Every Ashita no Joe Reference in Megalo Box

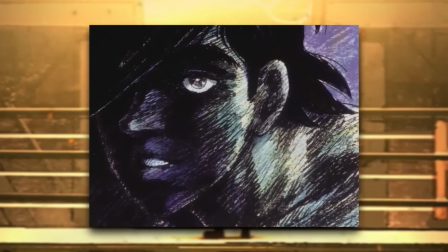(8:06)
So this one shot with JD gasping as he pictures himself dying in the ring is a great departure from Joe's character,
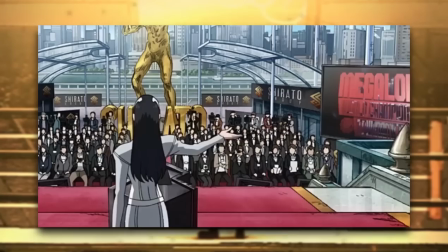(8:13)
because it's something to hold him back from going all the way with it. The concept of a boxing tournament orchestrated by Yukiko is brilliant,
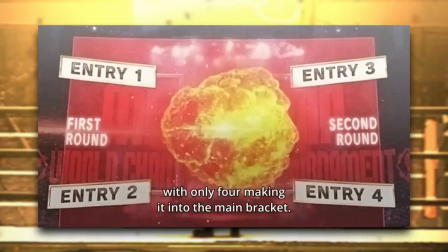(8:21)
because not only does it fit in line with what Yoko would do, it makes for a great through line given how short this series lasts.
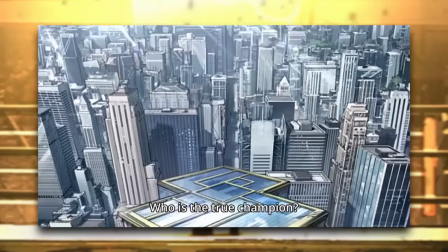(8:28)
Which, speaking of the length of the series, I think it's in nice contrast to how drawn out and long-running Joe is.
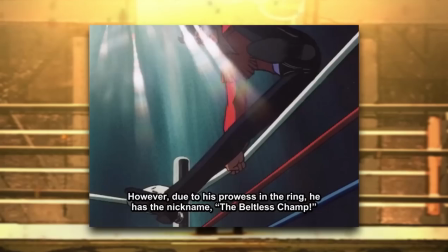(8:36)
Is a very interesting question for Megalobox to pose, since that's a question one could potentially pose in Joe.
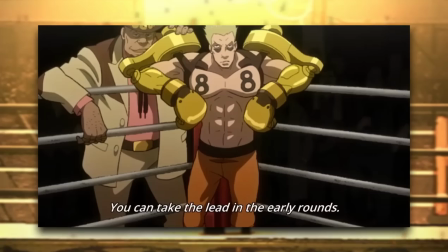(8:43)
Each of the major fighters in the series is a champion in their own regard, which I'll hold off of spoiling.
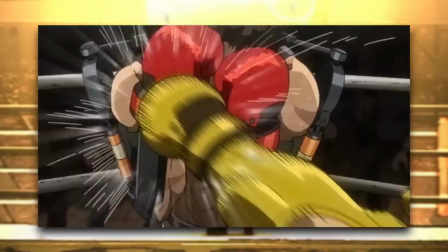(8:49)
I love the gear, both as an aesthetic to make each boxer seem unique, but also as a thematic backbone to what's considered real boxing.
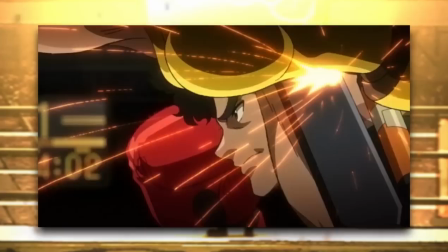(8:58)
It shouldn't be about what gear or background or privilege you have, what matters is your talent, drive, and believing in yourself.
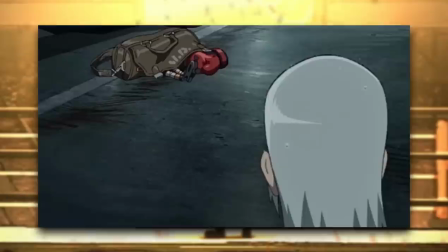(9:06)
And that's a theme in Joe, only told in a unique and colorful way.
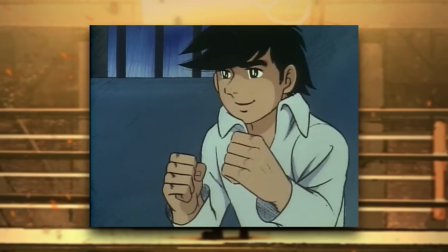(9:10)
Starting out with JD being a boxer, but forced to throw fights, is a great source of conflict.
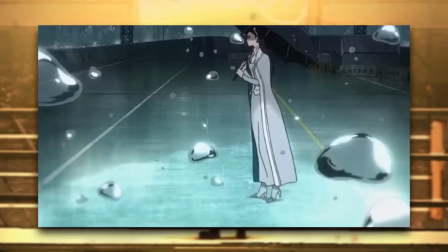(9:15)
You don't have to spend all this time having him learn how to box, but you still get to see him improve.
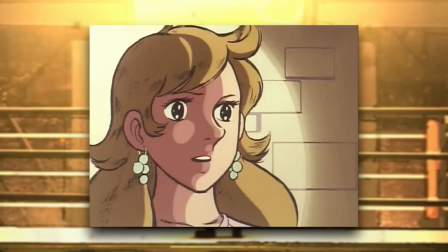(9:22)
The first meeting of Yukiko almost getting run over by JD was thrilling.
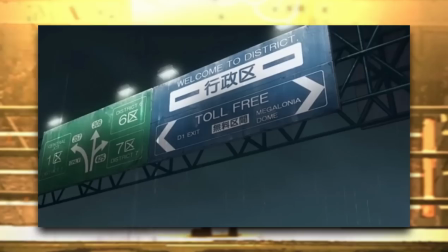(9:26)
Joe's relationship with Yoko and Rikishi was much slower, so to make this much of an impression in such a short burst of time was well-planned.
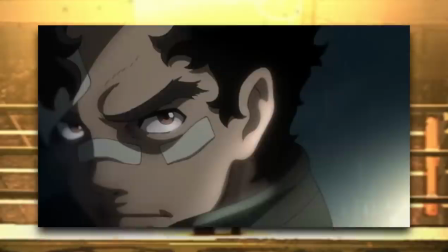(9:35)
This vision JD gets of a fast-moving dusty road is a fast and easy motif to represent his desire for a real fight.
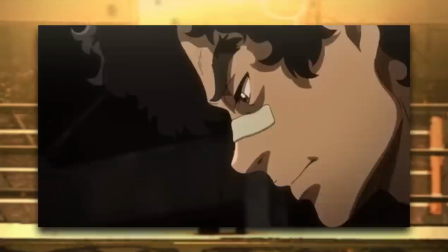(9:43)
I also like the small rain symbol to represent who Yuri is to JD.
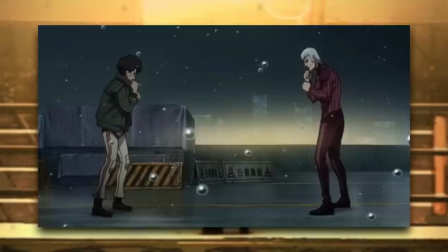(9:47)
It's tranquil, his head is clear, and it's just this guy in front of him.
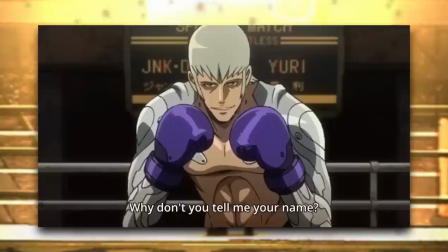(9:53)
This line about believing that the faith in yourself is real is a great way to sum up JD's goals, and quite likely everyone in the series' goal one way or another.
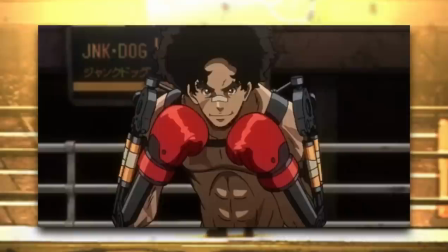(10:02)
And credit where credit is due, that's a good fucking line.
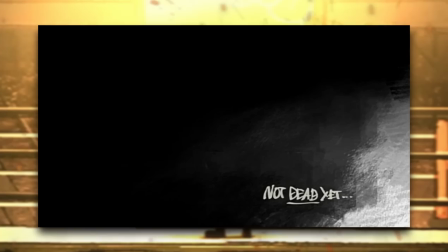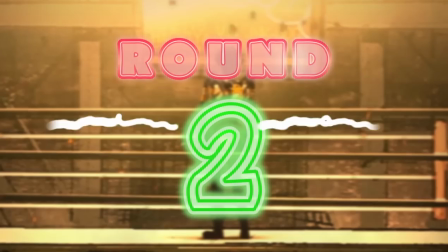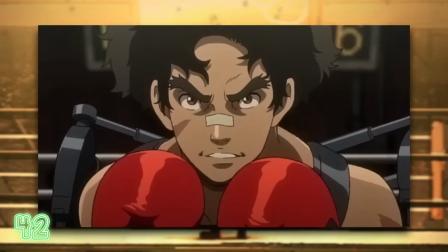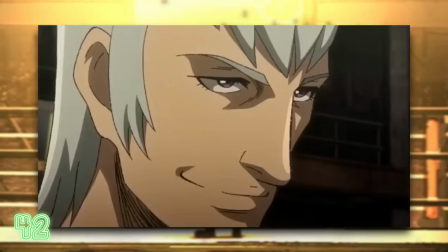(10:22)
JD's first punch at Yuri is a right hook, which is the first punch Joe throws at Rikishi. Only Joe connects, JD does not.
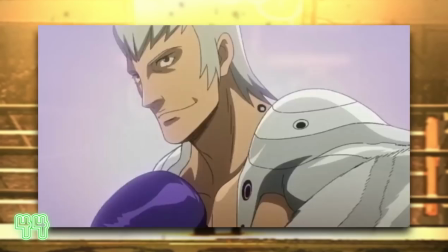(10:31)
However, his wild miss is actually just like Joe's wild miss with a right upper, which is both Yuri's and Rikishi's first dodge to their punches.
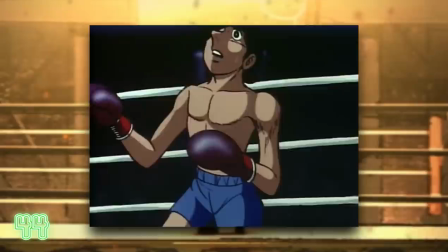(10:40)
When Yuri first punches JD and slices JD's face, it's much like when Rikishi slices a similar cut as he lands his first hit on Joe in their official match.
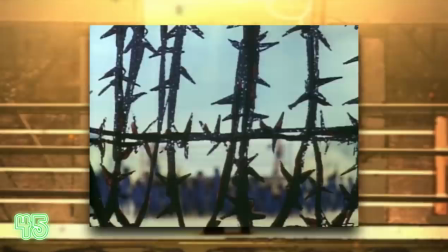(10:49)
Yuri challenges himself by only using his left hand in his first match with JD,
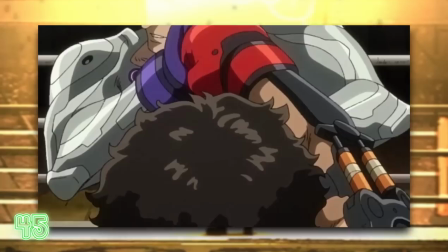(10:55)
much like how in Joe and Rikishi's first match, Rikishi challenges himself to knock out Joe in under a minute.
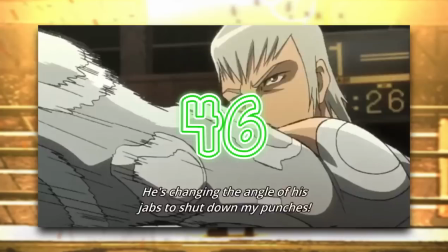(11:02)
Both challenges fail. This shot of the crossing arms is not quite, not quite.
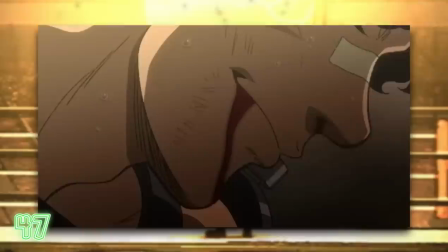(11:09)
Stupid minor, but Joe has this signature laugh that JD just seems to have
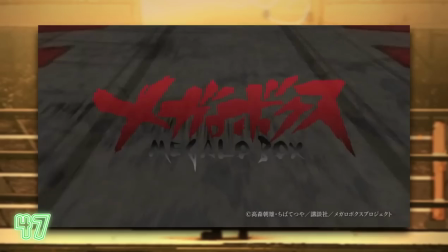(11:18)
JD saying he's having fun is just like in Joe's match with Carlos. And here we have the OP!
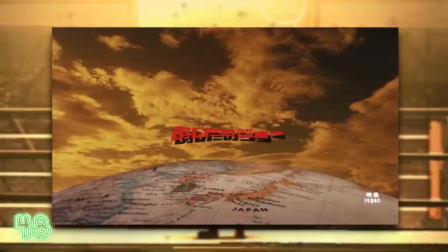(11:24)
There's a lot to unpack here!
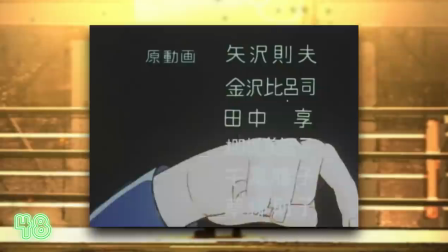(11:26)
The wolf motif references the first compilation film's OP, titled Beautiful Wolves, and a lyric from the second Joe ED,
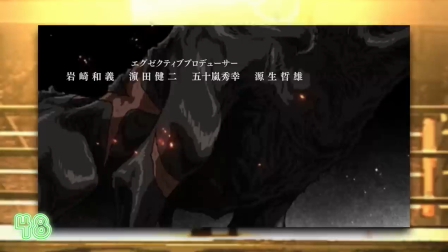(11:35)
or Today I'm Wolf.
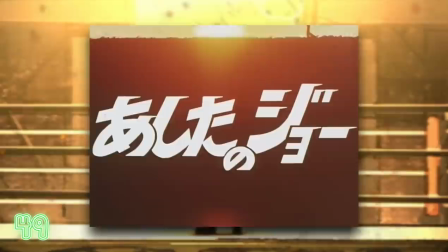(11:41)
The shot of the wolf howling at the sunset with large foreground reminds me of the first
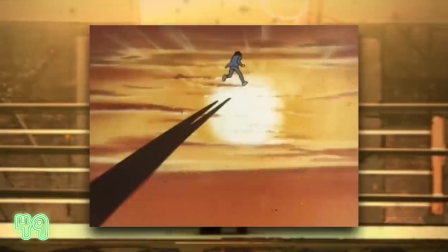(11:46)
shot in the first Joe OP where he's jogging against a sunset with large foreground,
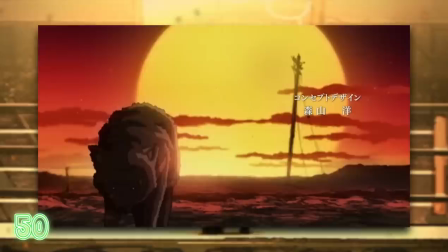(11:51)
as well as the last shot of the first ED where he's running towards the sun.
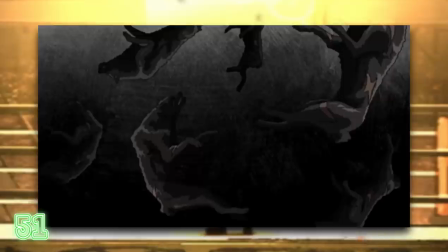(11:55)
This shot of prowling away from the sun is a very clear nod to the iconic second OP in A&J 2.
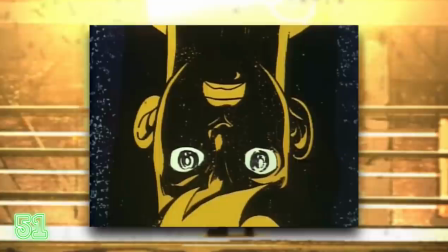(12:02)
This abstract shot of wolves falling down into some abyss is a callback to the first season in Joe,
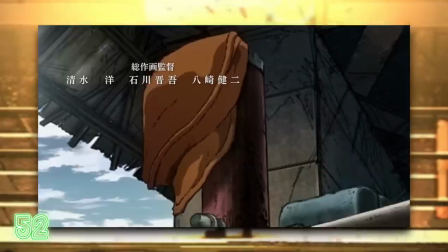(12:08)
where Joe is falling down in a similar sort of abyss, which happens to feature in the second OP of the first season.